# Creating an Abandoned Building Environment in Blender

not animating it like i did in the video but just setting it to minus one or minus 1.5
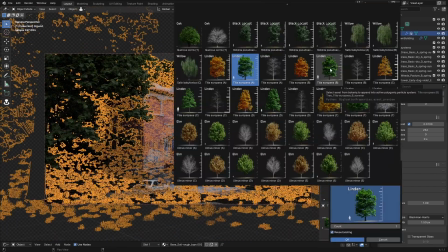just to give that more of a realistic vibe to it i
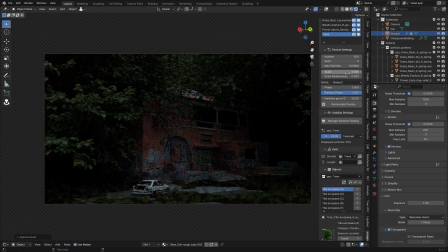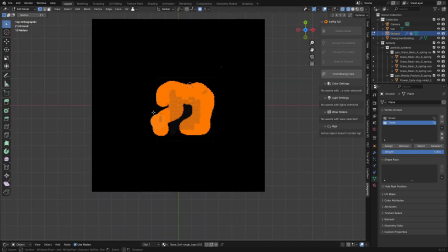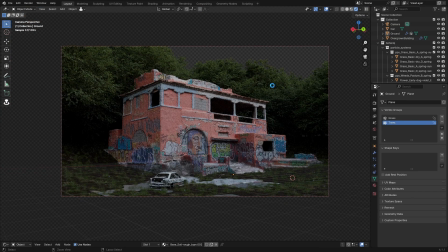feel like sometimes my renders are a little bit bright so playing with the exposure really helped with that as you can see here the other trees just looked a lot better in combination with the building and
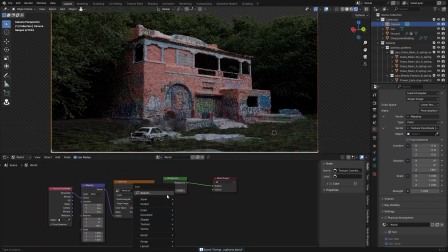this is almost the entire scene one thing I had to change was the lighting I was really focusing on the lighting with a lot of notes but in the end I just used
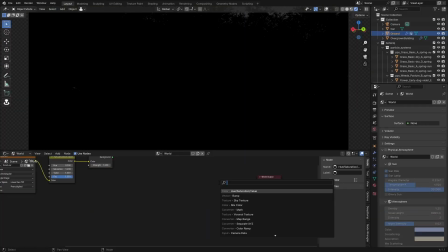the true sky add-on which basically did what I wanted but with clouds and realistic skies so that was just
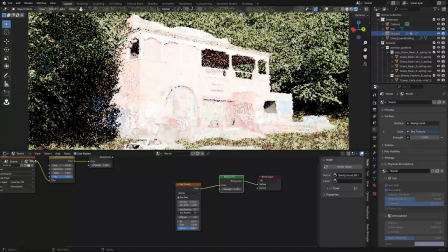a lot better as
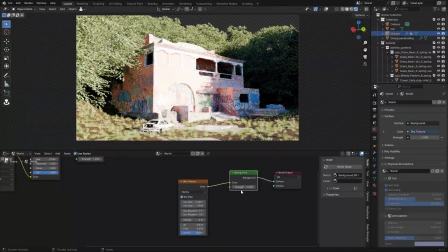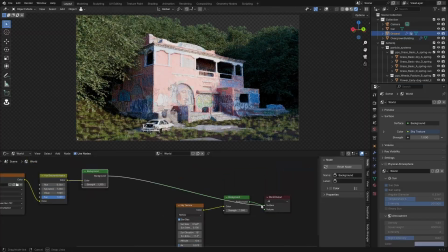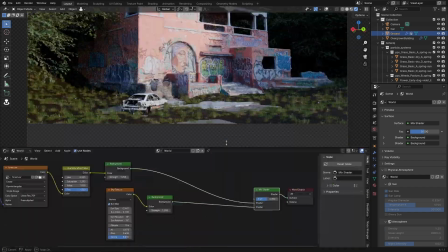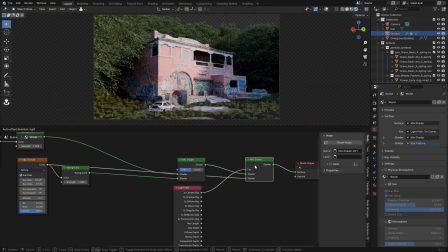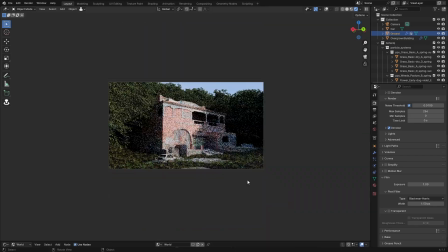you can see here I didn't really think the sky matched with the lighting so i ended up just choosing the true sky add-on
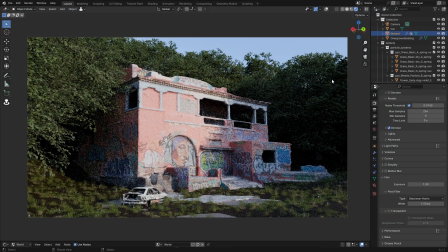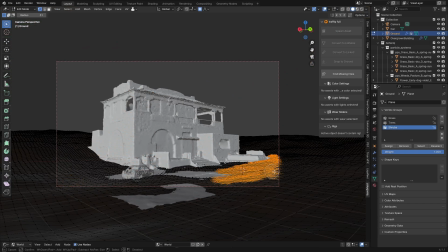adding in some more layers to the foreground with some small bushes and shrubs
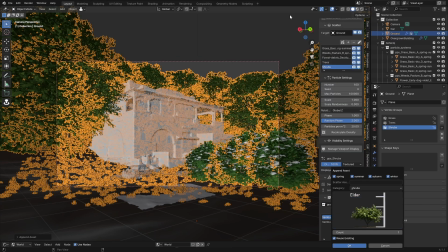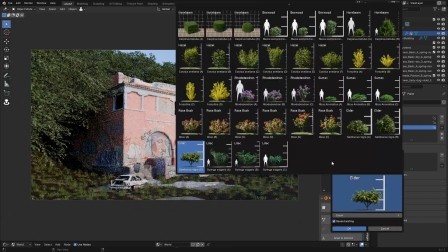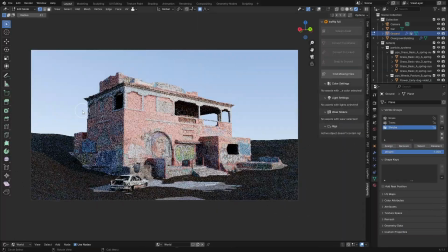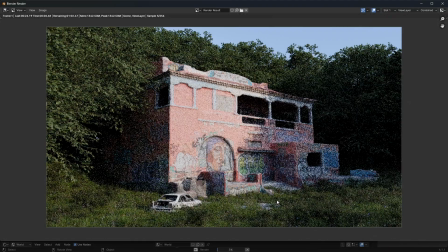doing a lot of test renders because i was working with a viewport display level of 20
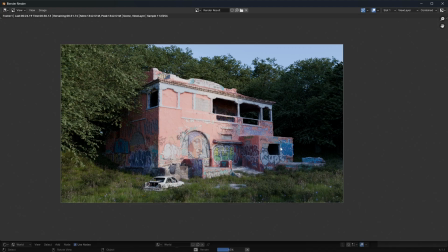so i just rendered it at a lower resolution to kind of see where the grass would be
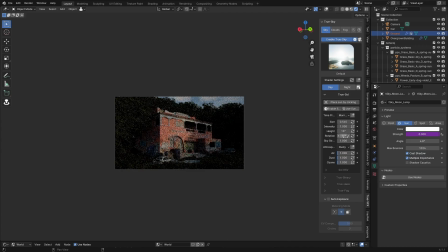and here I changed to true sky and just copied over all the settings that I used in the other sky texture and it looked a lot better
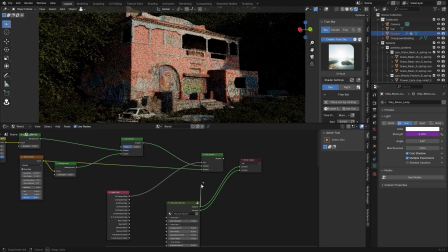with the clouds in the background true sky add-on has a an amazing set of clouds so I recommend that add-on for skies or the
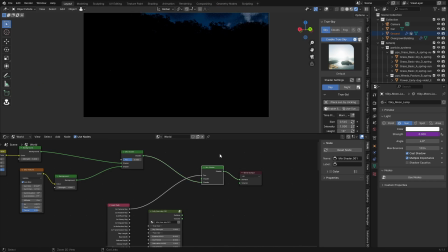physical starlight and atmosphere add-on as well so
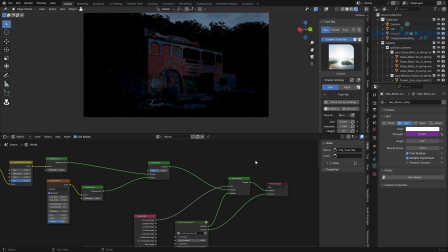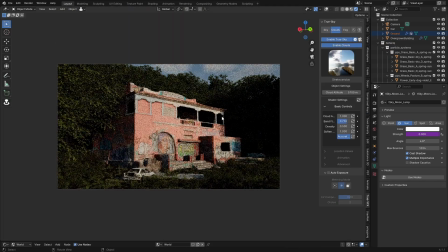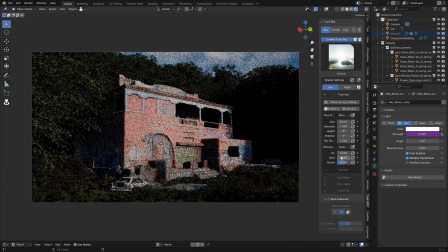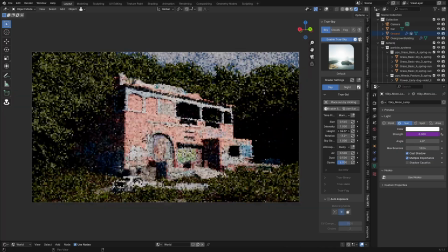as you can see with the lighting here I was changing a lot and really small amounts as well
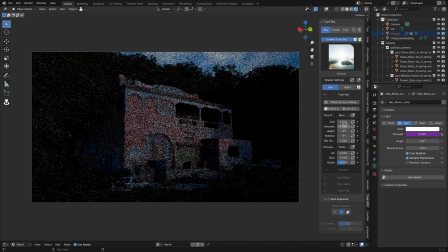and then i played with the exposure a whole lot which was also really minor
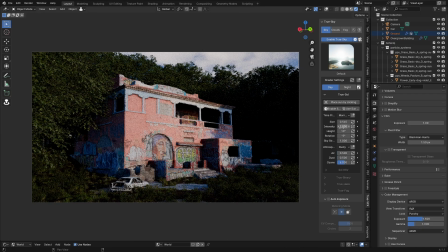tweaks but it ended up adding a lot also some things i was struggling with was the look transform of agx which was set to punchy by default it just looked a little bit like
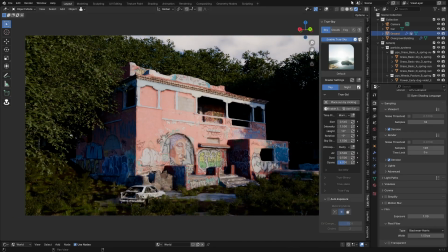the highlights were blown out and the shadows were super dark so
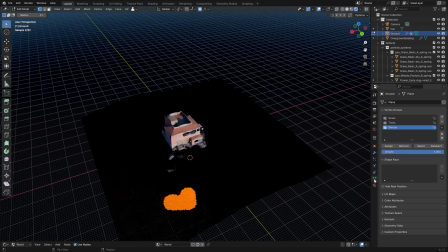i just set it to very low contrast and then changed everything
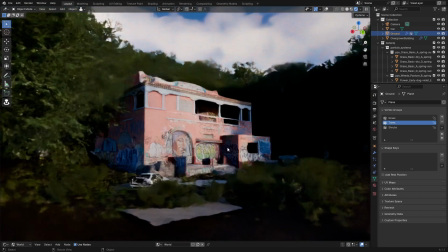in the compositing step as